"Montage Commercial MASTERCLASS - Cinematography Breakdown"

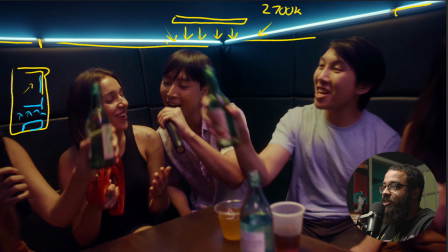4204s
And then as you can see, it's super subtle. Right. And then just adds the depth of color that we're looking for.
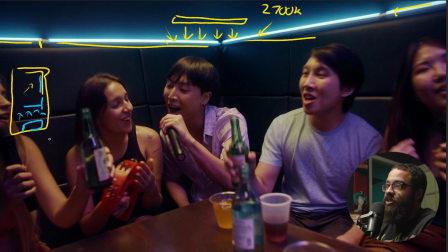4210s
So if we pause it here, we can kind of see the shadow that we're developing, what I was talking about before. If we kind of just highlight the light parts and like our key light sources here, you can see that we have sort of Rembrandt line going over here and even here on the top of the face,
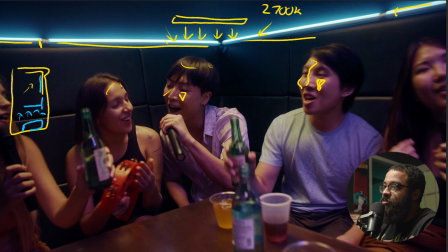4229s
but super soft off top because the ceilings were high. So we weren't dealing with anything that was super close. But again, this is how you top light something, but also bias the shadow side, as you can see here and here.
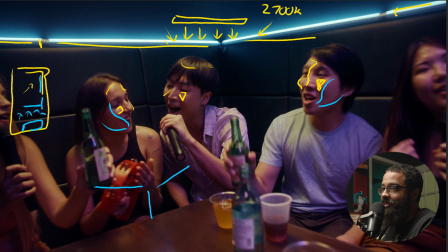4244s
So if I were to draw this in more detail, this is like the corner of a room, and then this is like the ceiling, and then this is us looking up into that ceiling as well. So you would see more of the light looking up like this, obviously with the grid and everything attached to kill all that spill.
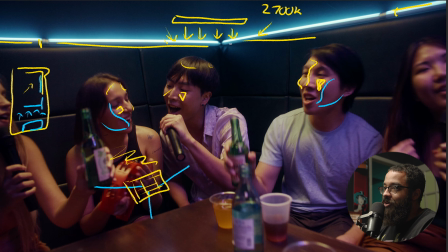4260s
But the light is pointed more down towards like kind of scooping out this way. Right, so it's top lit, but it also gives you the shadow side on a specific side. And as we move away from that light, that shadow side is more developed as this pool of light is more in the corner.
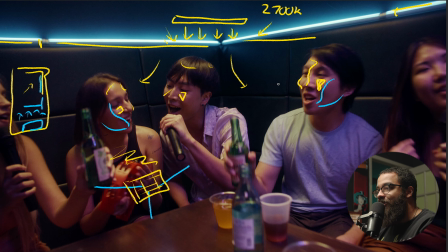4278s
So this was like a really fun one to light because all of us were having fun when, just like, hey, can we add a set of lights here? Even like the corner of the lights that really added depth to the room as well, and just more interest, as you can see, kind of like this spilling up into here.
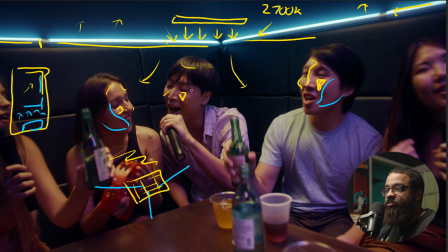4292s
So it was pushing a lot of blue into the shadow and basically sold this scene a lot more in terms of what was going on, because getting a bunch of talent to sing karaoke well, there is a full film crew behind them looking at them and staring at them and analyzing in terms of light can be pretty intimidating.
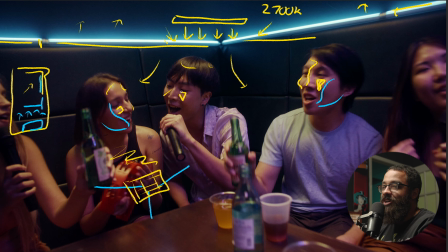4311s
So this was like a super fun one to light.
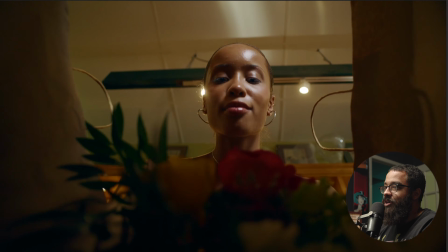4313s
And then next we get the cheers, and then this goes into her putting the bag in.
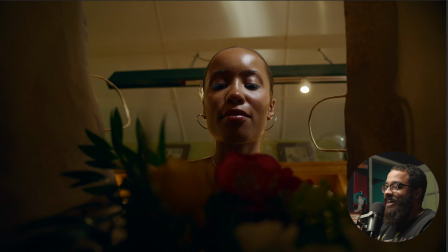4321s
This was very funny. And then this goes into that. So a big thing when it comes to getting like big movements that, get people excited, like, oh, how did they do that and everything like that, is these specialty shots.
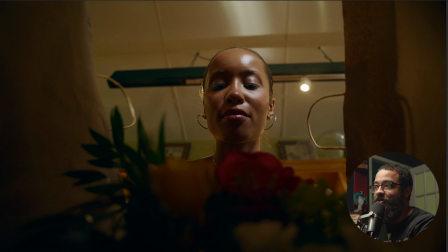4338s
And this is something that Tenfold has implemented in our work a lot. And this is, what we're getting known for, and like, how did they get those shots, very quickly and very simply as well. So this was shot on the FX3, and this is on the 20 mil, giving consistency across those specialty shots that we have in terms of these POV shots.
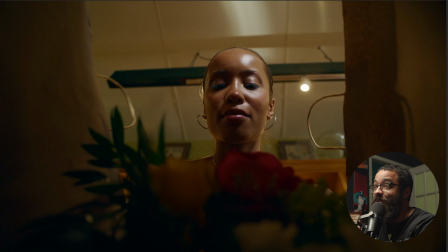4356s
And this was a bag that we made out of the paper wrapping that is existent. It's literally us folding those corners of the bag, making those hard edges, our production designer taping on handles.
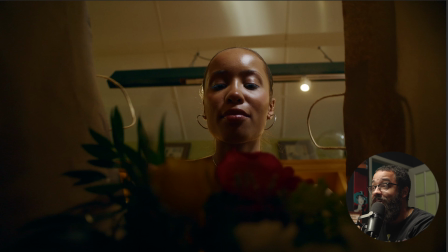4370s
And this looked comically big, obviously, when we were shooting it. But when it came to actually looking at it in camera, we're like, oh, this looks like an actual bag. And you see me pulling the camera back and then her going into the bag, and it's very comical.
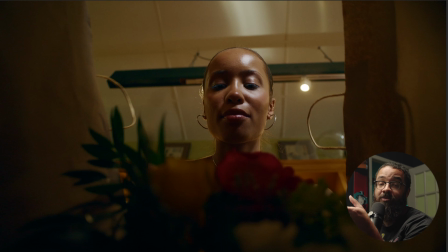4384s
But what I did is I simply added a Mayfer clamp to the bottom of the cage, and then I attached the flowers to that, and then simply held it and kind of positioned them more so they were being more of the foreground of the frame,
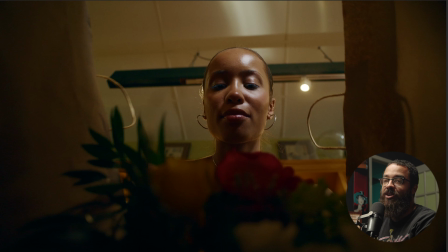4397s
and then pulled it down. And then obviously you want to call have the director call action in terms of this spot, like things like this. But it was better for me to like, hey, talk to the talent in terms of, okay, 3, 2, 1, move. Because if the director calls action, we're both going to delay.
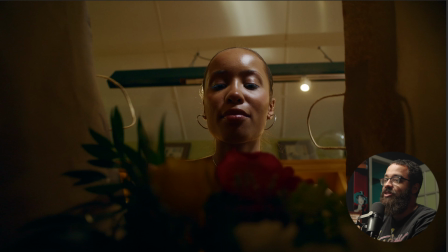4413s
And it was just us both moving up and then down and getting into a specific moment, and then also running a bunch of variations to get it. So we had a variation where, it came down, landed, she walked out, just so we would have in post.
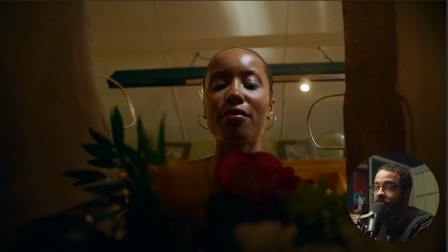4426s
It's not just getting one shot. It's about getting 3 different variations of the one shot, so you have the flexibility of doing it. So in this shot here, we just had that F22 in play, and then this is just lighting this side of her face.
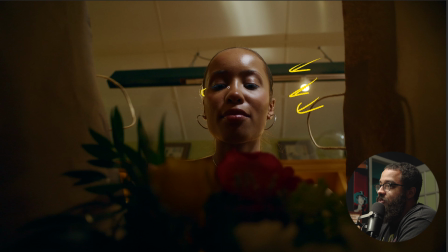4440s
And then we actually had, like, you can see like the strip lights there in the back. This is giving a nice backlit to it. So it's just wrapping that light around and playing with that daylight that we had outside before. But in the bag, there's no lights. There's no light on camera.